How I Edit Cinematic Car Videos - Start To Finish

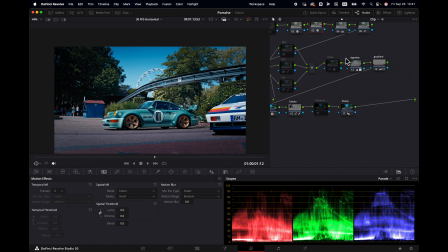Then we have the white balance here, which I changed with the chromatic adaptation. Then I'm gonna show you how I fix some exposure. I have a basic S-curve setup here. This is the saturation bumped to 2.0 in red, green, blue. Here I change my sky background, usually the grass and the car if needed.
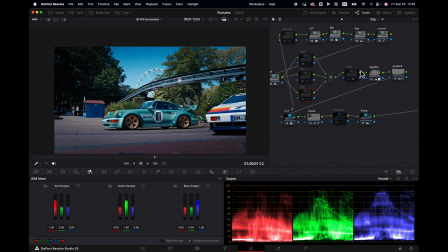Glow I don't use.
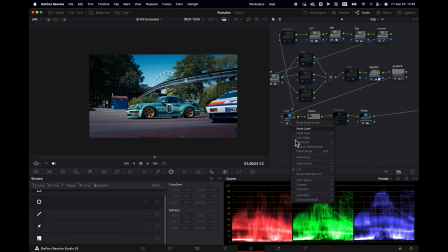Then I have a vignette setup, a gradient setup, the LUT, which is built into Davinci, which is the film look D65. Then I desaturate my blacks. Halation I'm not going to use this one, and then I have my sharpening to 0.47.
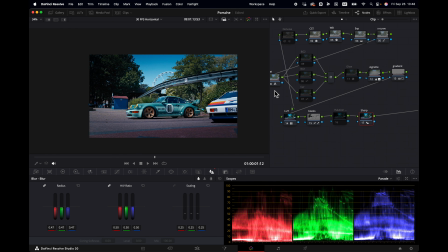So this is the standard node tree that you can also download in the community. This is drag and drop. And now I'm gonna show you what I do exactly to get the look that I want.
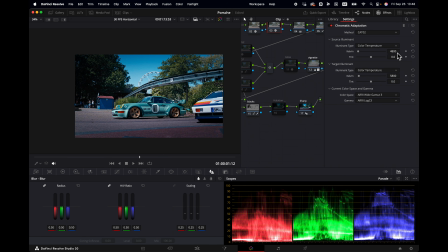So from the bat, we see that it's just too blue. No worries, we can solve this in just a moment.
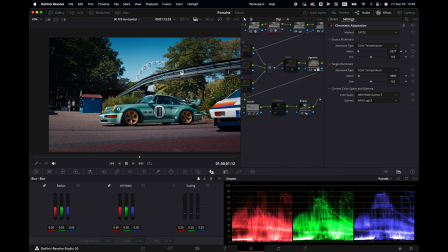Let's say we set it to 6500, or you can hover with the slider and see what you like. Usually I just go from left to right and then I just land somewhere, wherever I want to land.
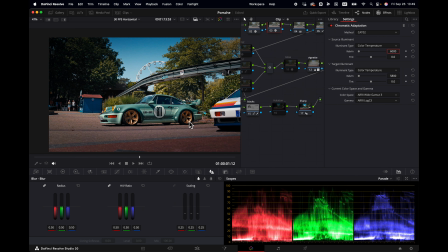Let's say 6000 is where we are gonna go for. Next up is the exposure one.
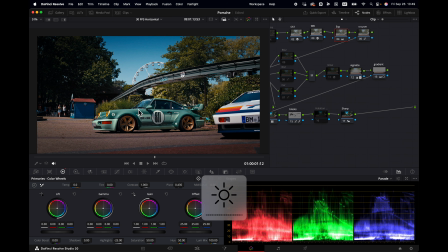Let's just reset it completely. I'm not gonna change too much here because I kind of like the way this looks. Sometimes I go to the HDR here and bump up the overall exposure like this, make it a little bit brighter, because also usually when you watch something on your phone or on Instagram, it's even darker than you have imagined,
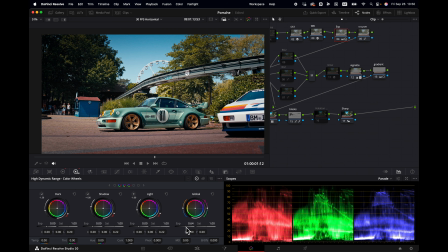or it's darker than your actual image that you see right here. So that's why I sometimes bring it up a little bit extra, just like this. And then to give back some density to the colors, I usually lower my gamma a little bit.
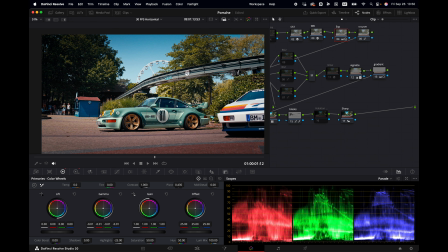And if you watch here the car, it will bring back like the density in the car. And then depending on the image, I will higher or lower my lift.
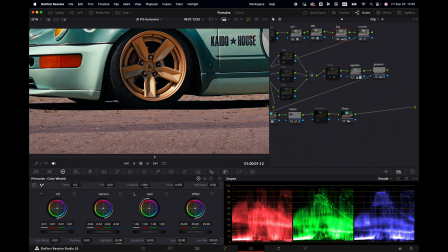So we have some information in the dark part. So if we lower it, we see that it's going away. And then let's say we're going to put it to plus 0.1 for this one.
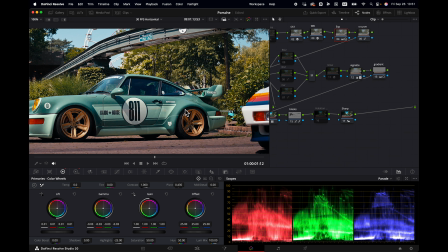And for me personally, this already looks nice.
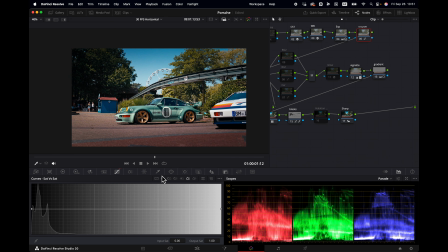So the S-curve, I'm not going to change anything about it. I usually just leave it as is.
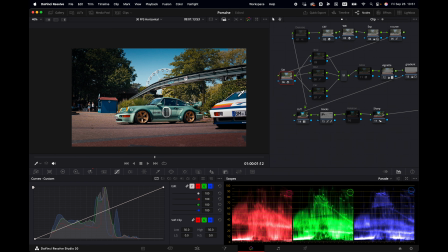This one also. And then here, what I like to do is, for example, when we have grass here, I usually like to bring down that saturated green and give it more like to the brown tones. So that's already built in my node tree.
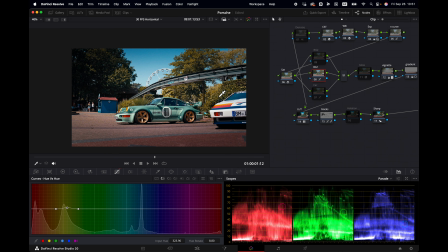If we go to curves, you see when I go to U versus U, I drop it here and then a dot appears here and then you can slightly change it. Let's say you want to have the grass greener, you can change kind of the colors.
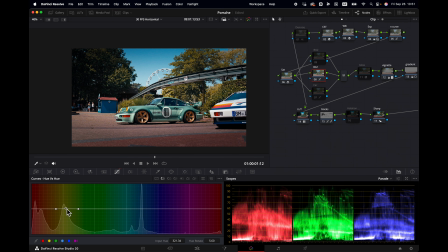I just like it just a little bit like that, because otherwise it takes too much away the attention, which should go more towards the car.
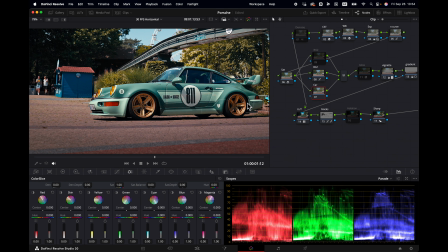And then to kind of bring back some life in the colors of the car, like in a subtle way, I go to my car node right here.
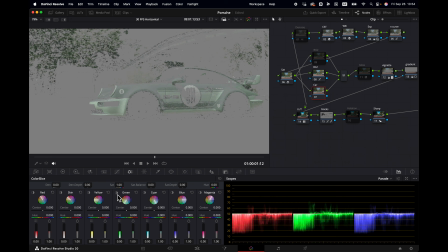And here we can see that the car is mainly green and some cyan. So if you select this button, you see what you're gonna affect when using the sliders.
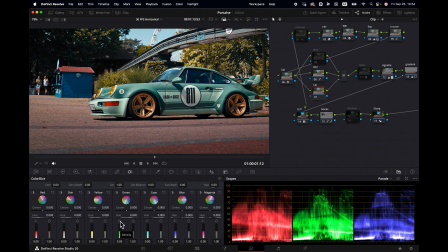So here you can bring back some color and saturation, some density of the color, let's say in the greens. And usually I just bring it up slightly. So here you can see what it does. So something like this. And then same for the cyan here. You can see in the windows.
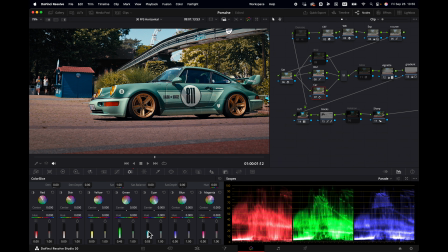Also, this is gonna change, but I don't really bother about it. In the windows, it gives a subtle tint, and also here, that's before and after.
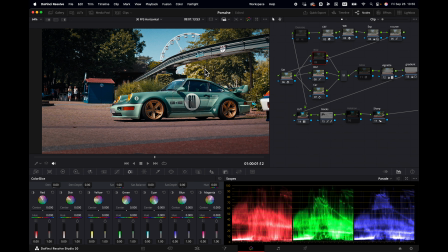I like the way this looks. So then we have here, this is my sky node actually.
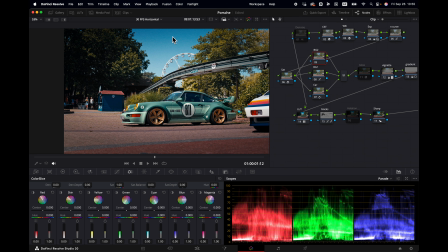Oh no, I think I like the way the sky looks. If you, for example, want to change the sky, you can just check, okay, the blues here can bring back some density. For now, I'm gonna turn it off. I like the way it looks as is.